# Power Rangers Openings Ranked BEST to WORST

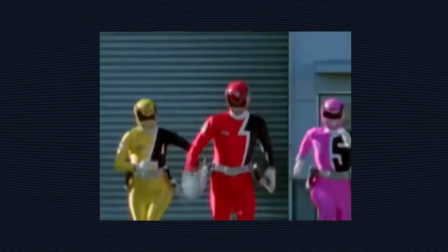so i like this one 100 there's no doubt i like it my main thought
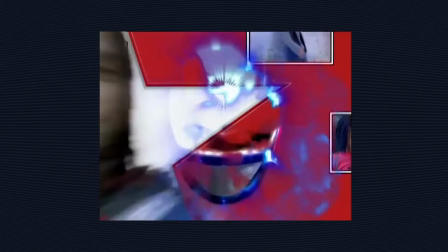is the cast credits okay ah good concept
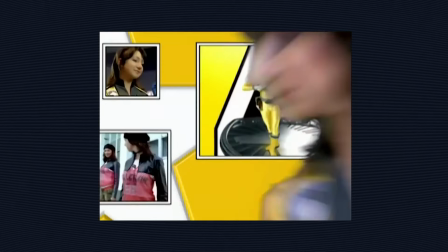maybe not executed the best yes especially after like something like ninja storm this
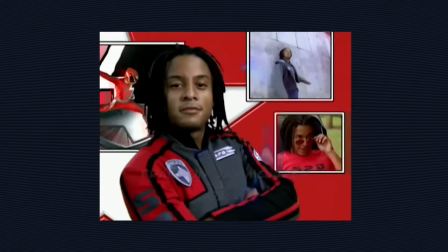ain't it this ain't it i don't know why they look so low res yeah and like washed
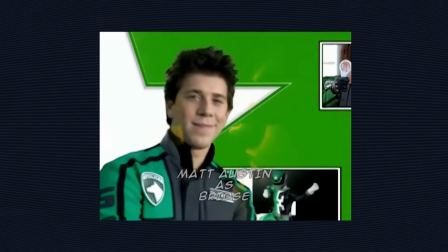out i don't like how the camera is moving i i thought the camera
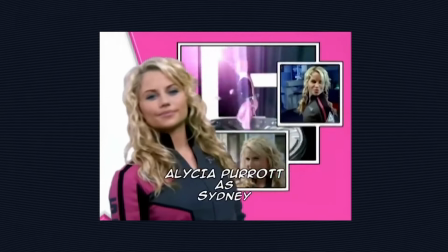moving was a good idea but for whatever a reason especially when you look at
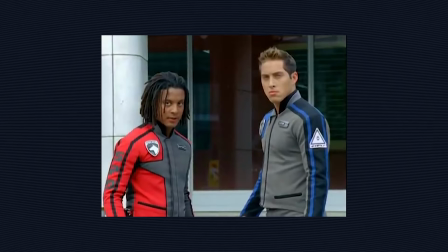like this paired to like the footage from the show like
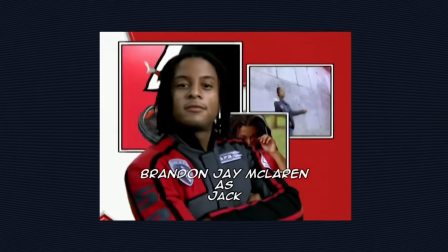and it's it's because of bad keying but they all have a gross green tinge
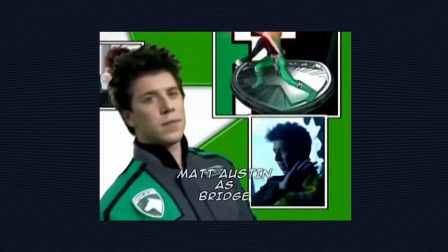to their skin they all look kind of gray particularly bridge here but i think like look at doggie's credit where he the
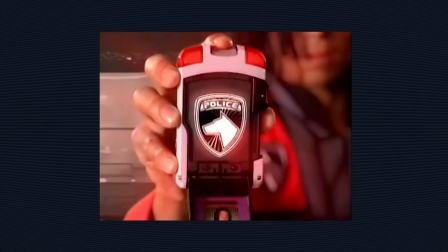camera is static on him and he's moving he looks so much better i think it's because they're moving in the background is still and it's weird yeah i think they could
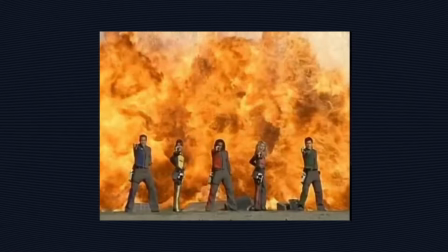have just done an action in front of camera and like i don't know it's funny
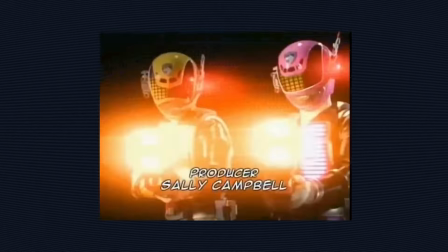because you i don't know if you got these but in in the states
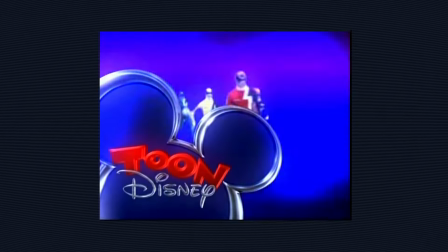you might have got them but they did like a whole thing to promote spd
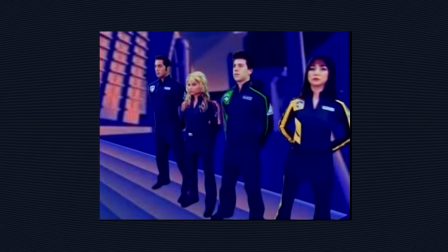oh the state your name rank yeah they're like sky
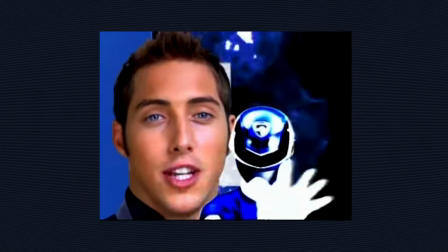too i am the spd blue ranger yeah and these are where those are from vividly like that's where like like
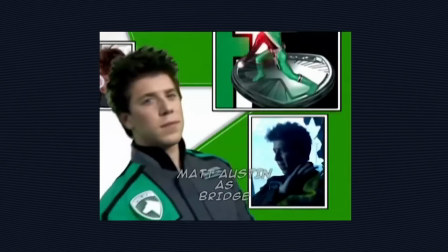floating heads are from they must have done like a day shoot on a green screen and just didn't like a load of promo stuff and then they just used it for the opening
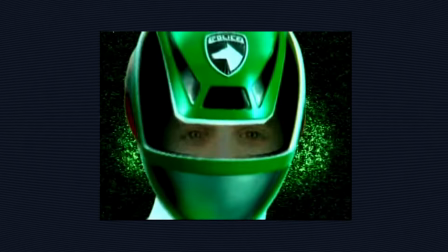remembering those promos there are some better clips of them doing like action poses that could have
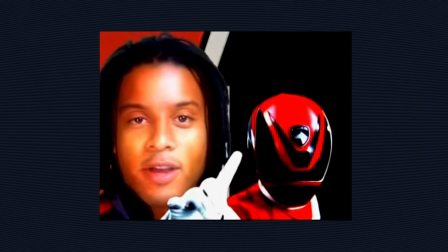worked i disagree and the only reason why i say that is because they tinted
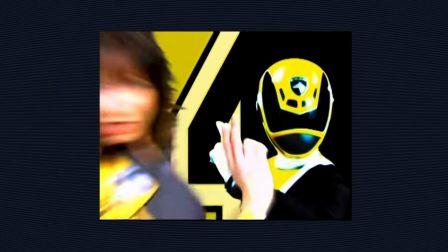everybody blue that's true that hit away all of the gross keying
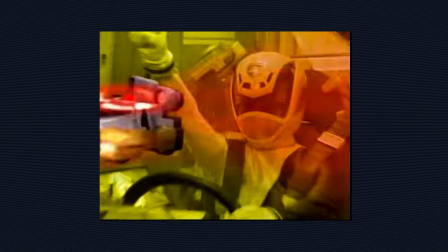and all the grossness from the actual shoot i really like
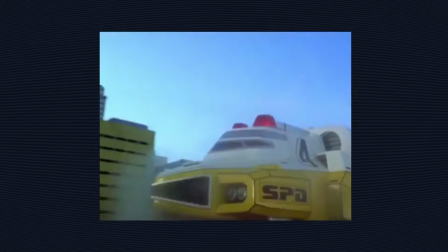all the boxes moving because that's how the show is styled and i love that yeah i wish the it wasn't just white borders but like
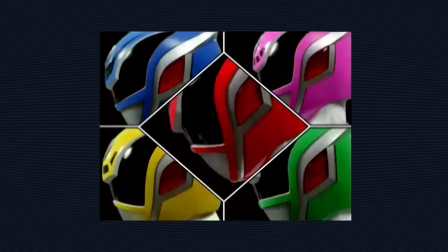i mean what were you gonna do and the rest of it's good i like the actions if i'm not mistaken i kind of liked the original version better
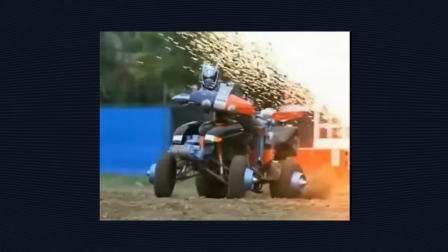i think i did as well yeah i like the original version a little bit better
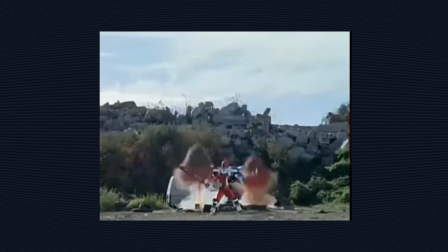yeah i do too um because there's three versions was there not or was there just two
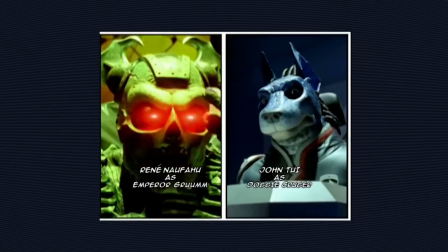i think there's five it might be i might be wrong or maybe
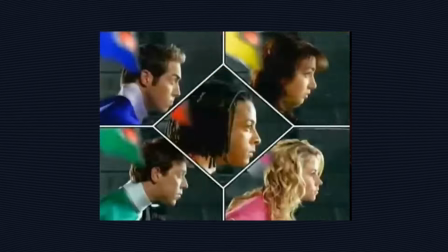four oh who's original shadow omega and then swat
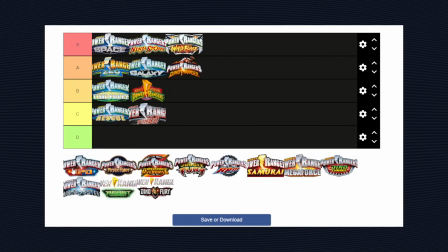oh you're right you're right you're right yeah some of the shots are just like better choices so where would you place spd b at the most do you think it's better than dino thunder oh that is the question i think dino thunder is better just for the composition of the cast credits i
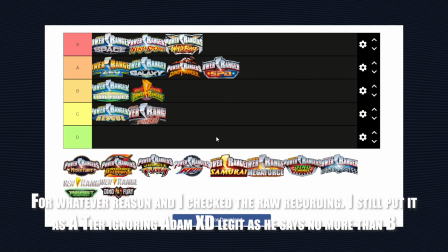will agree with you on that because i feel like that is the main aspect for me yeah if you do a terrible cast credit i don't care yeah but i think the song saves it enough i think the song the song is very good enough
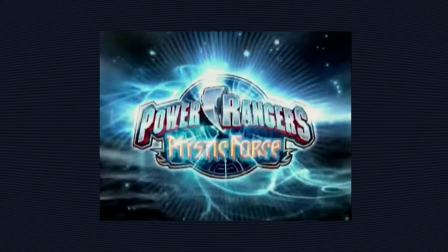so i just noticed something about this opening
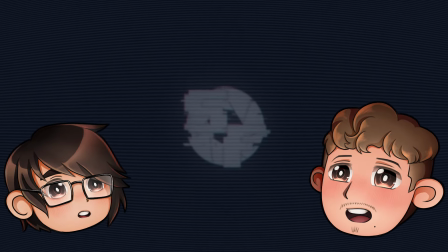that i want to see if you realized at the end oh at the end of
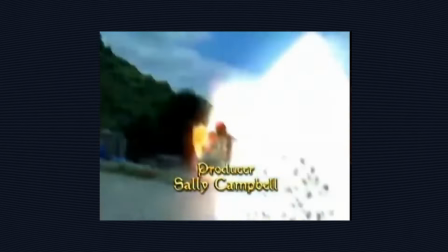this opening they 100 just reused the sound effects from the previous one
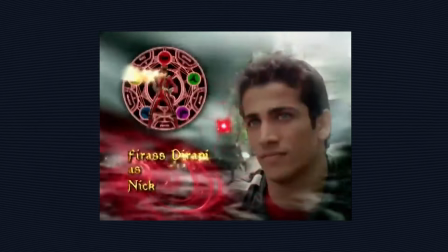oh no in the cut that we just washed no oh no
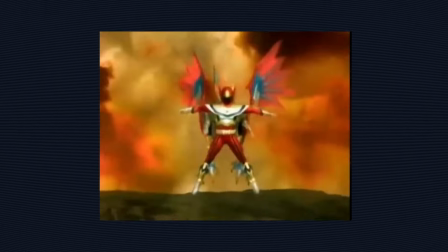megazord sound effects with this oh no and then there's just no sound effects
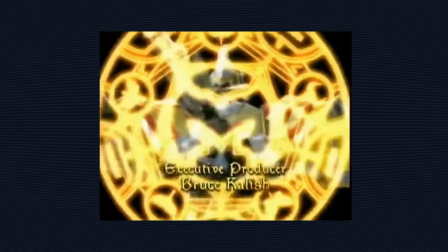for some of the things that should have sound effects but i automatically like listen i like despite what everybody thinks about it despite that
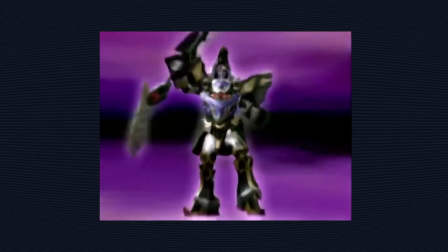there's a ron washerman version of the mystic force theme song i still kind of like the mystic force theme song i would hum it all the time because it
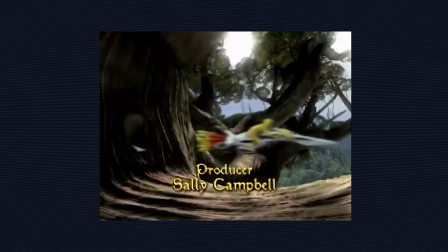has a catchy rhythm you know what i used to hate it now it's
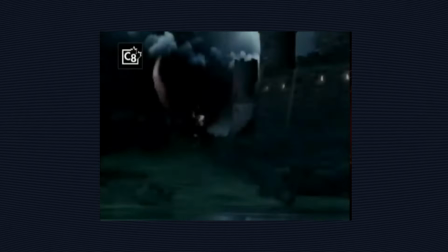one of my favorites yes and i don't know how that changed but it's just it's
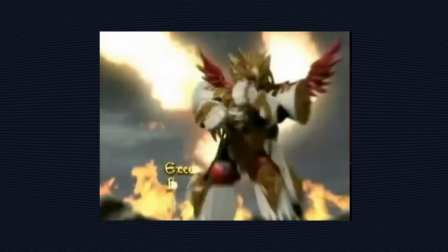so different yes and i'm okay with that i am too and
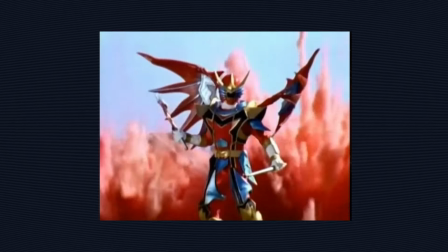my only other problem with this is that there definitely should have been
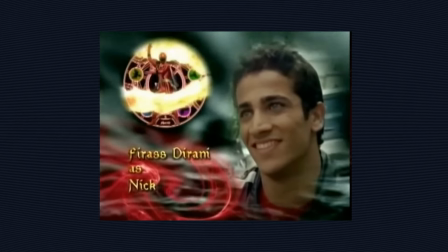sound design for the opening credits because of they had magical sound effects in the beginning and they don't have them here yeah they
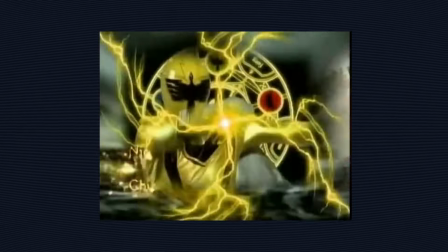could be like a like a swirly magical sound there and then lightning here i don't mind the cast credits
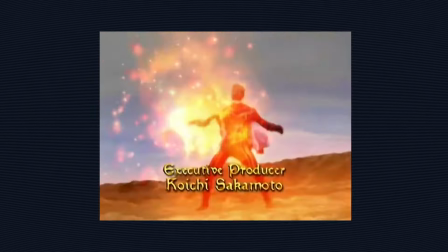that much i don't yeah like how
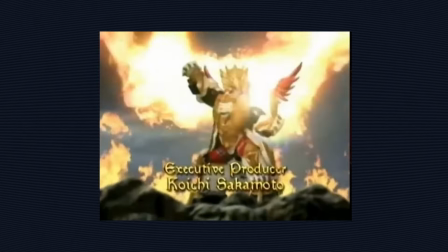it's a how their ranger form appears in a circle next to them because there's
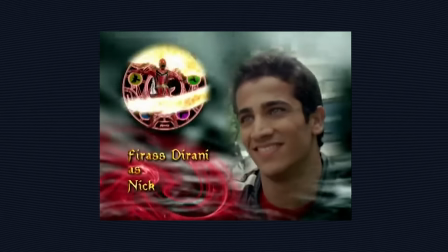never like if there was like a they don't really use the crystal ball all that much i think there is one
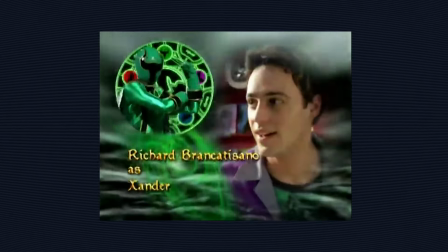yeah i like how it starts and the like the spell
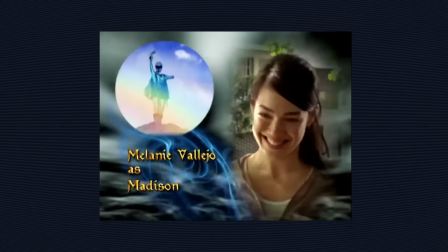seal fits perfectly in the circle i don't know how i feel about the font being gold
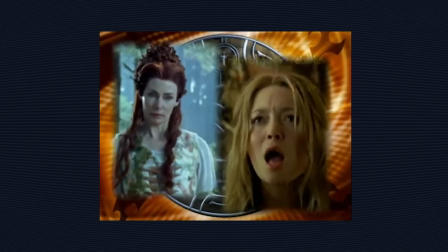for the credits yeah i understand why they
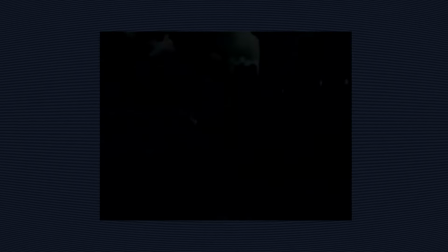wanted to go for like the harry potter vibe yeah but the footage
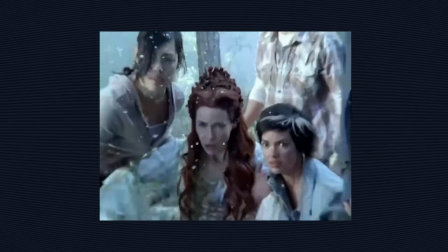is very not harry potter i'm trying to think how i feel about this opening like visually
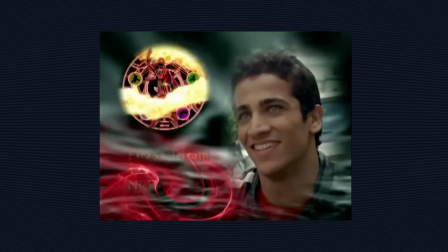i like the cast credits but yeah they're not my favorite yeah they're fine
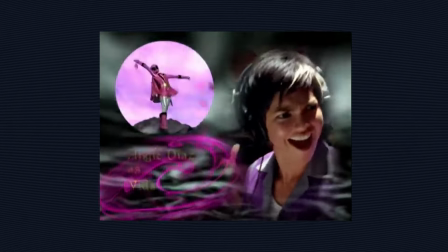they're all right yeah i like the wisps of magical color but like the background
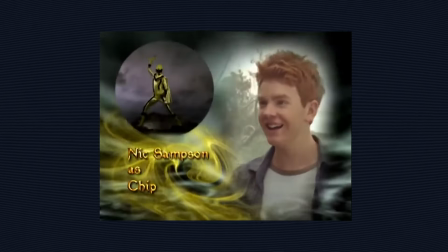is literally just a texture is it like more it's more smoke and then it cuts to this the split screen's a bit boring yeah but
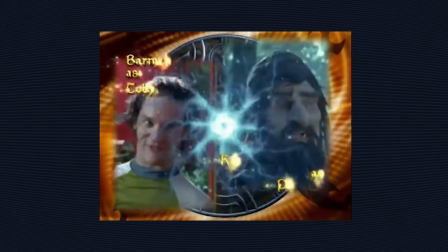then it cuts to like this as the background doesn't move at all yeah it's a still image seal
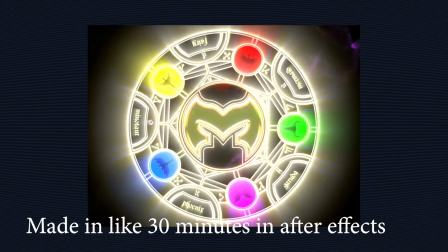but like make it move like make the mystic seal rotate a little bit give
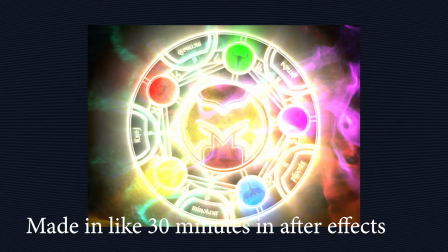us like flashy like lens players in the back of that and then put it looks like a still image from
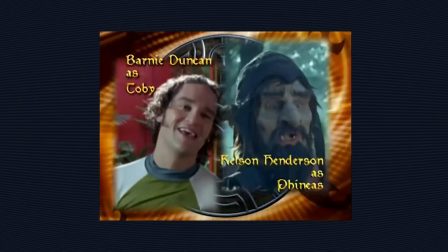like looks like a still image from like a press pack that they would use on like merchandise or
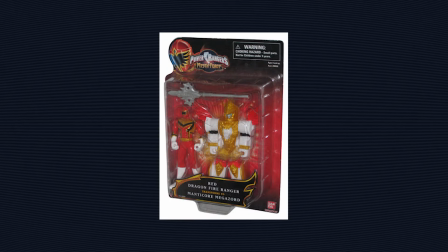like exact no 100 100 i could 100 see like
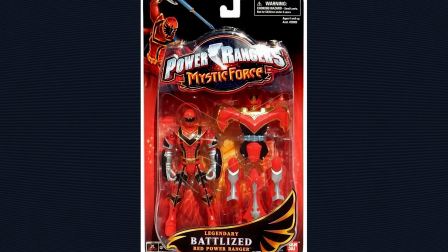the red ranger figure like right next to the yeah with like a little description of who he is yeah really i i honestly like like
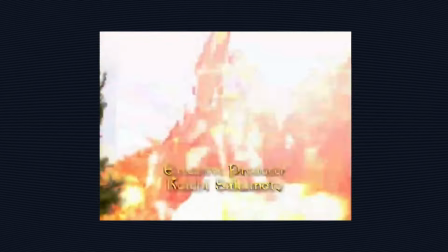despite how you feel about mystic force i honestly think it's not that bad it's generally good i don't like the clip of the five legend forms posing
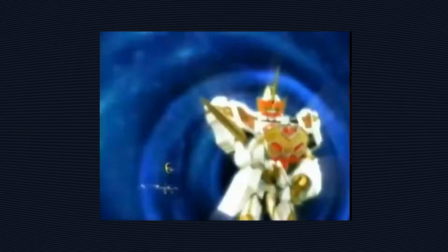that's sped up i generally don't like bed up posing the degree to which you can speed it up and then after that it becomes a bit
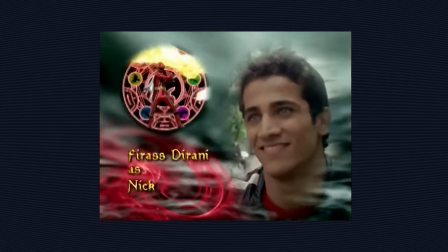silly visually it's not striking at all all the cast credits are bad like or
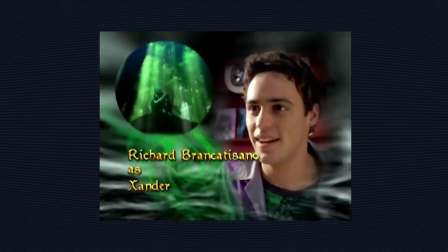it's not that they're bad they just don't go together i
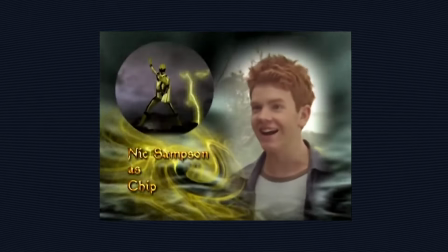don't like a lot of the cast shots are slowed down and i'm like you
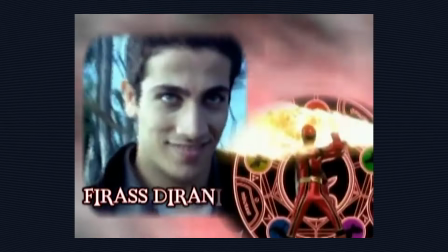i have to slow down stuff because i'm only working with what the show
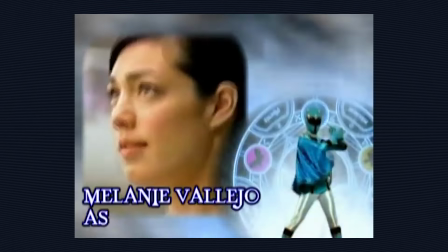has right but they have access to like the raw takes right
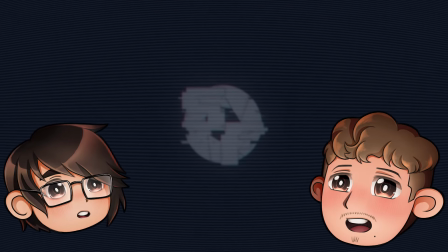so do they need to slow it down sometimes probably there are probably times
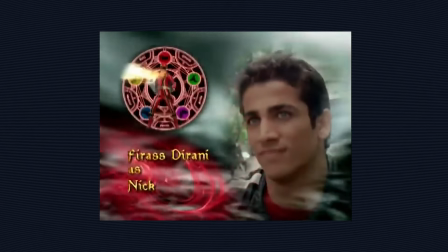where like maybe they get the shot exactly like five seconds long and
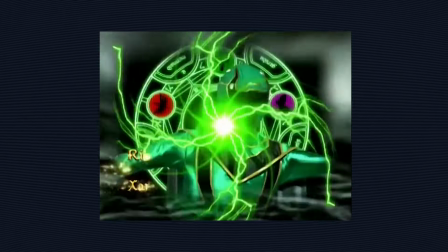then that's true it depends they need like that extra two seconds so they have to
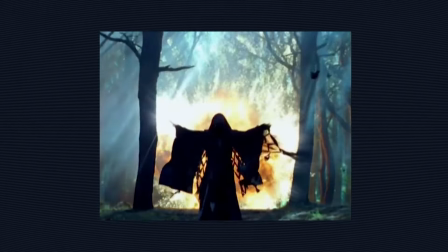slow it down i feel like this intro as well i feel like it it's built
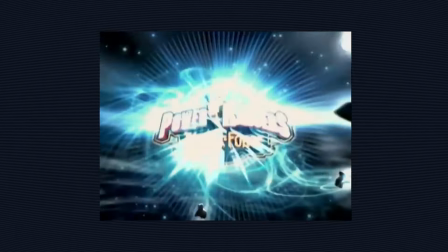for a narration but it doesn't have one yeah it definitely it should have
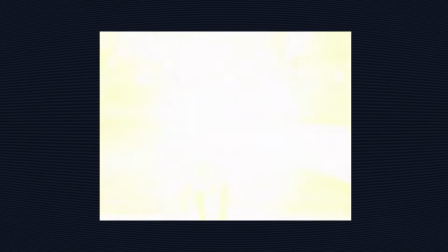had narration it should have had the actress who played udana yeah what what
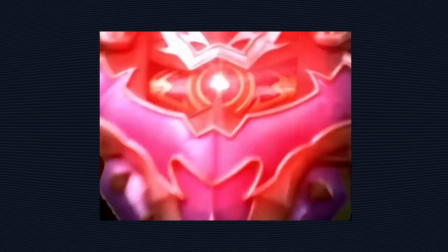this is and then even if it was like strikingly like
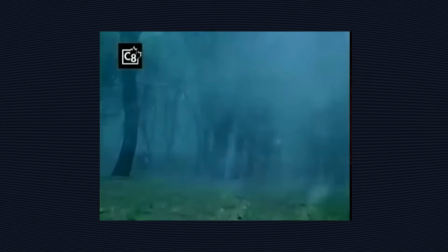off with how like different like the narration is compared to like the opening
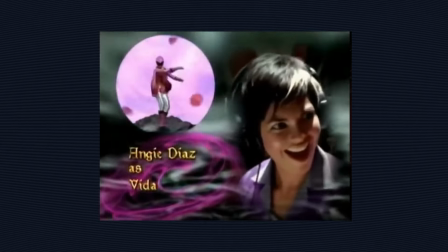i think it would have still worked i don't even know what you would describe it's not rap
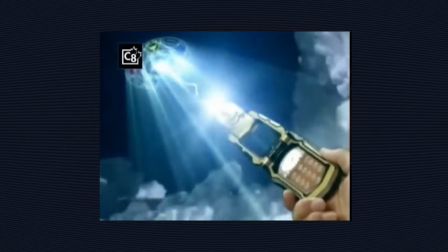that's what it used people described it as and i don't feel like this is that i'd say it's hip-hop it's like
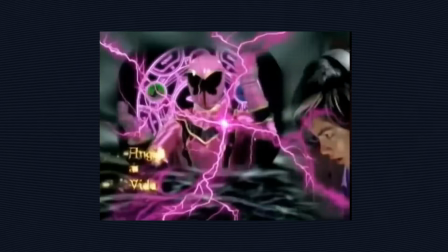melodic hip-hop if anything maybe but we can get
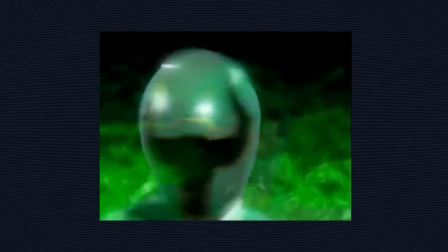like pop i don't know like where would you place this visually we
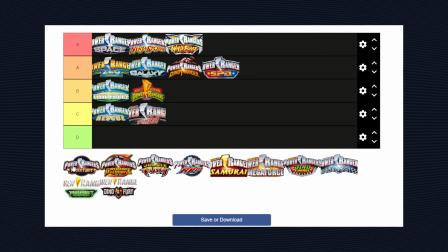like the song but not we're not hyped for it i will say this song is a banger when they remix it but that's this the opening doesn't have that i would say on the same tier of turbo and light speed for me yeah i think so too maybe
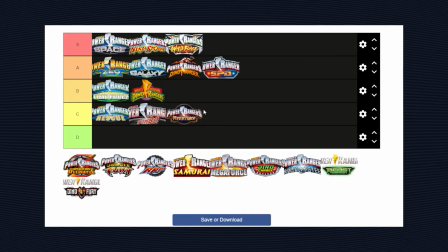maybe i'm clouded by that the the unanimated texture behind udonna and claire maybe that's really it's so it's so
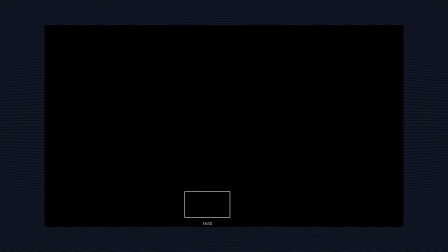still yeah oh man but now we'll have more to talk about with this one oh i've got a lot to say